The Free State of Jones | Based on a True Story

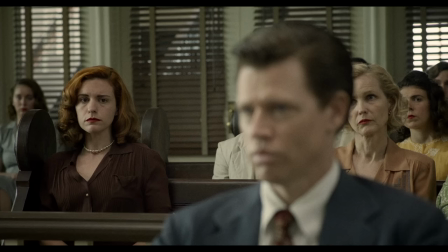8:24 That Davis Knight did knowingly and willfully and feloniously violate
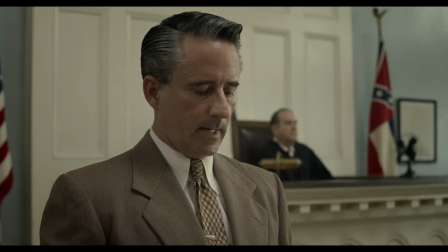8:30 Mississippi law by engaging in a marital union with one Junie Lee Spradley,
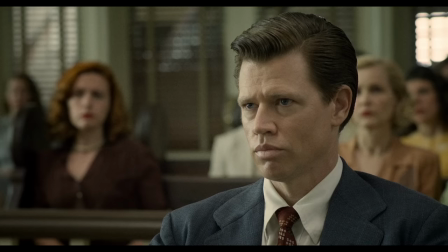8:35 a white woman, that as the great grandson of Newton Knight and a Negro slave known commonly as Rachel.
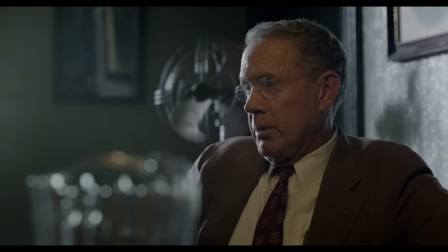8:43 He is of at least one-eighth Negro blood and as such
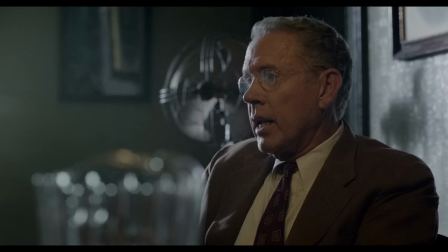8:48 meets the minimum standard to be considered a colored person in the state of Mississippi.
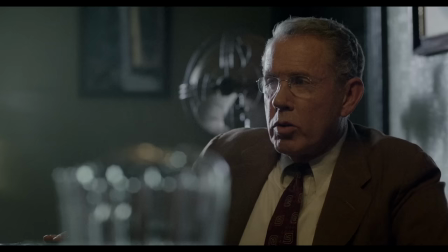8:53 He was very white, but because he had one-eighth black blood, he was deemed a Negro by Mississippi law.
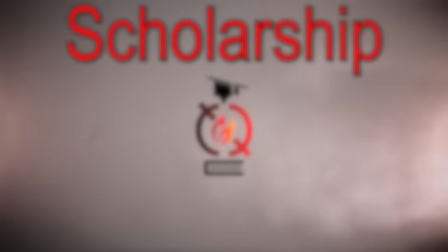9:00 That law wasn't repealed until 1967, but Mississippi fought it tooth and nail.
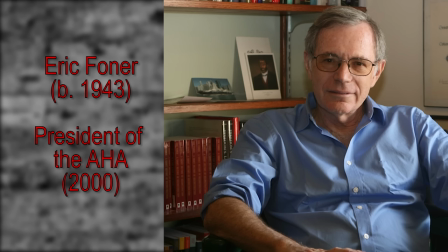9:09 This movie has the most scholarship behind its production I've seen since 1976 with the film The Message.
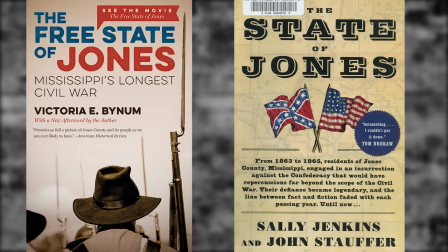9:17 Just look at the amount of historians who advised on this one. They even had Eric Foner, the old American Historical Association president.
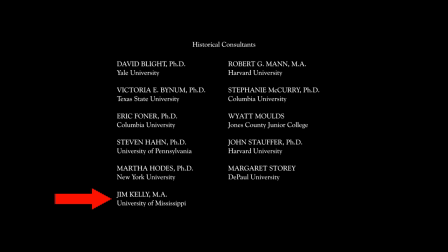9:24 Victoria Bynum and John Stauffer have actually written a few books on this subject. Martha Hodes wrote a book that included the miscegenation story.
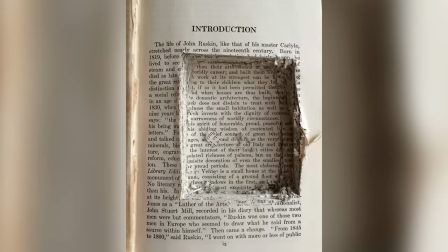9:32 Jim Kelly and Wyatt Moulds are local Mississippi historians, and Kelly is a descendant of Newton Knight.
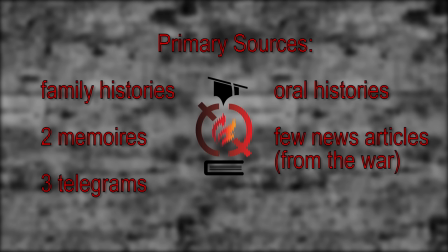9:39 That's quite a set of advisers. Of course, there are a lot of blank spots to fill, and I bet you the historians on set were bickering about how the film should betray them.
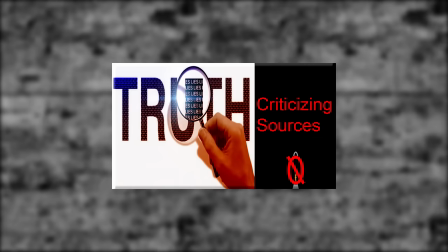9:48 In terms of primary sources on this subject, there are just family and oral histories.
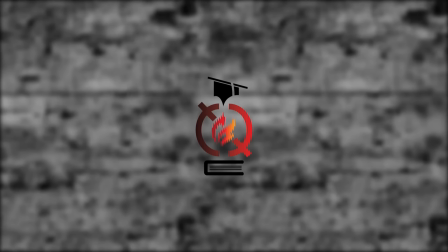9:52 A couple of memoirs, a few news articles from the Civil War, and three telegrams. That leaves a lot of room for conjecture.
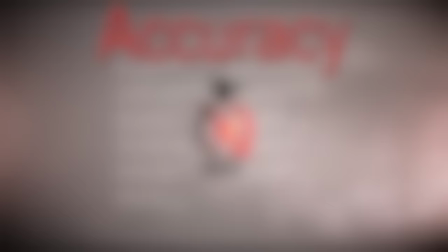10:00 So where the film might be inaccurate, it's mostly to deal with the blanks in history, and in my opinion, it handles that aspect very well.
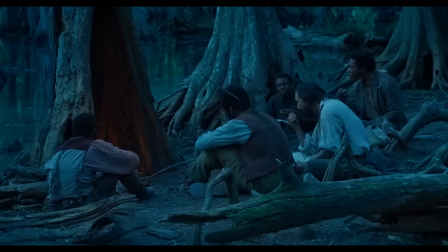10:10 As a result of all those historians consulting with the film, generally the film is incredibly accurate.
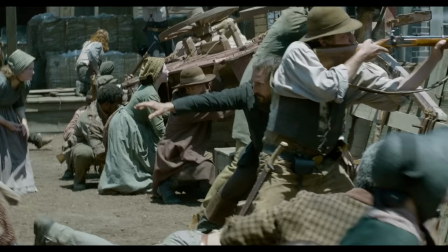10:16 There's a lot of stuff we don't know, like how big the Knight Rebellion really was,
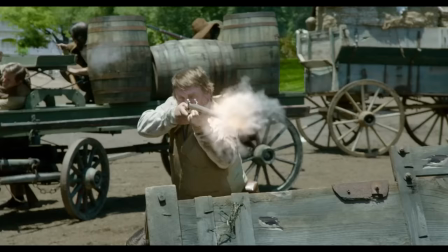10:21 if they started as a group of deserters and runaway slaves, and the specifics of any battle.
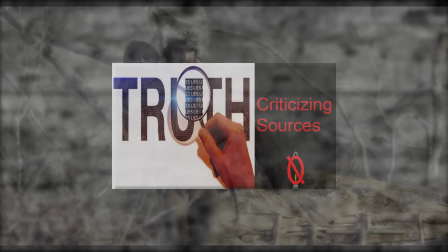10:26 Generally the film chooses to go with the ideas that make the entire rebellion seem as important as possible,
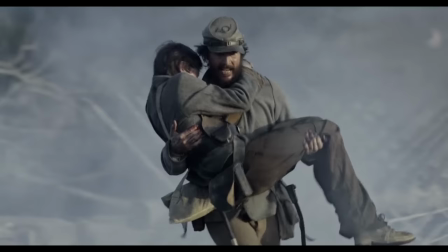10:33 rather than lower estimates, but that is still within what is allowable given the source material.
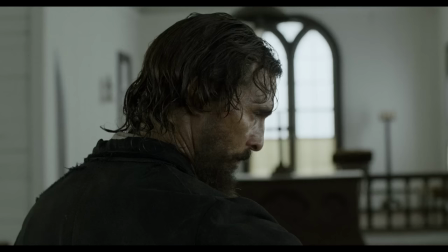10:38 But even with that, it strives not to over-glorify these people. It isn't showing Knight as a man ahead of his time, or some kind of white savior.
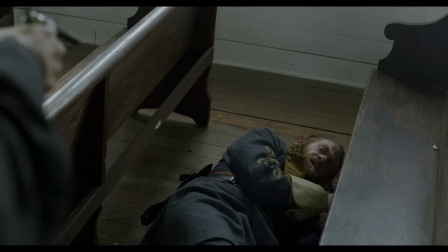10:46 When he kills Major McClurnar, it is startlingly brutal.
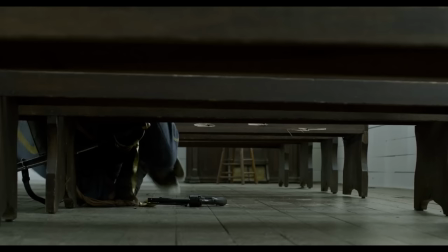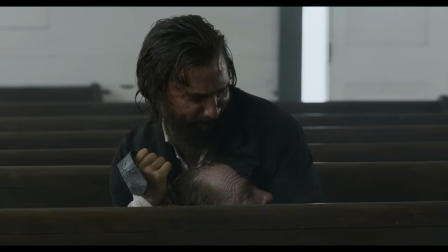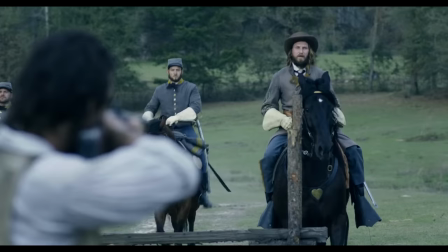11:04 Somehow, they manage to weave in moral ambiguity about someone it would be all too easy to glorify.
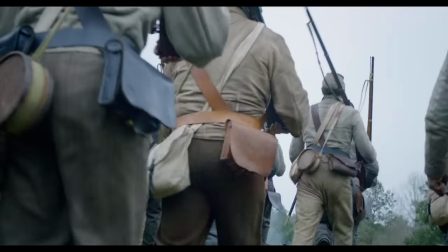11:11 Though I should say that there are some inaccuracies that would make Knight a less affable character, but I'll get to those in a minute.
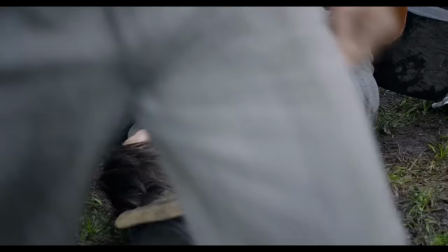11:19 The beginning of the film is especially good for moral ambiguity.
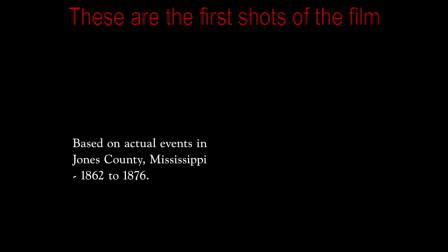11:23 It shows the second battle of Corinth in a way that emphasizes the utter futility and horrid nature of the civil war,
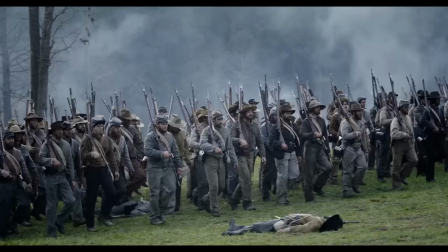11:29 and doesn't pull any punches, because the movie just drops you into it without warning.
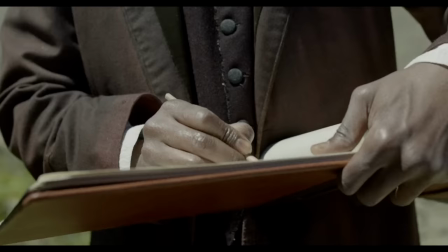11:34 Every scene drips with hidden meaning about the history surrounding the subject matter.
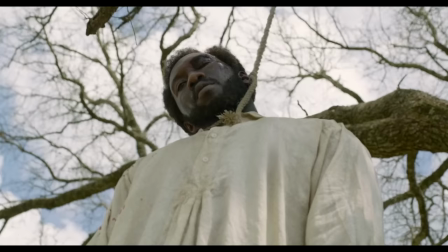11:38 For instance, when a black man who was registering other blacks to vote is lynched, the movie subtly shows blood staining his inner thigh.
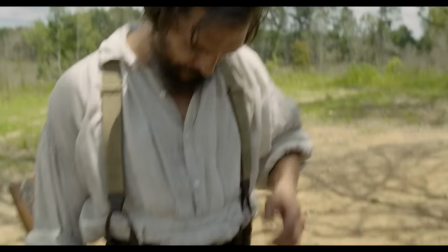11:47 Without specifically showing it, the movie alludes to the sexual depravity of many lynchings, where live castration was a common occurrence.
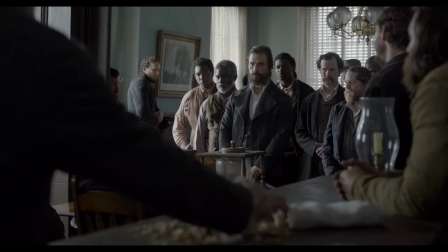11:55 This scene has a double meaning because it shows a batch of peanut shells on the ground, and later when Knight and the Union League go to vote,
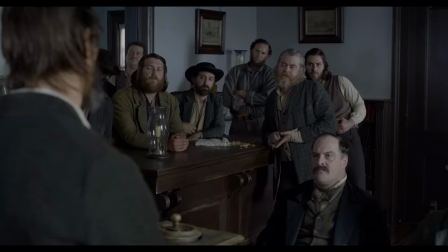12:02 There's an armed man eating peanuts, and Knight is forced to stand across from his friend's killer without taking action.
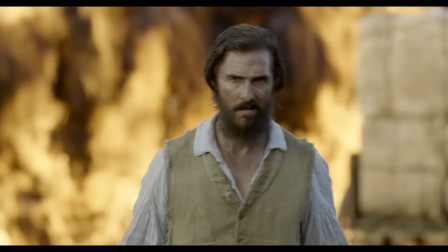12:09 That is some seriously heavy-duty history right there. It is designed to make you understand these people in their historical context through their perspective.
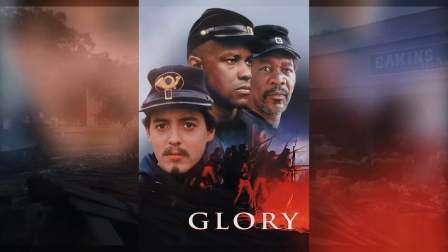12:18 The movie makes you understand the historical era better than any Civil War movie I can name.
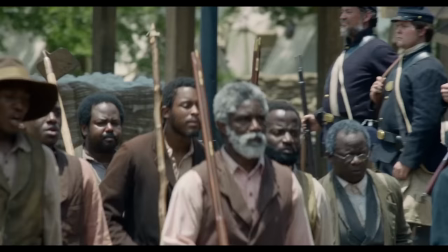12:24 It depicts disillusioned Confederates without making them seem like they were somehow abolitionists to begin with, unlike movies like Glory.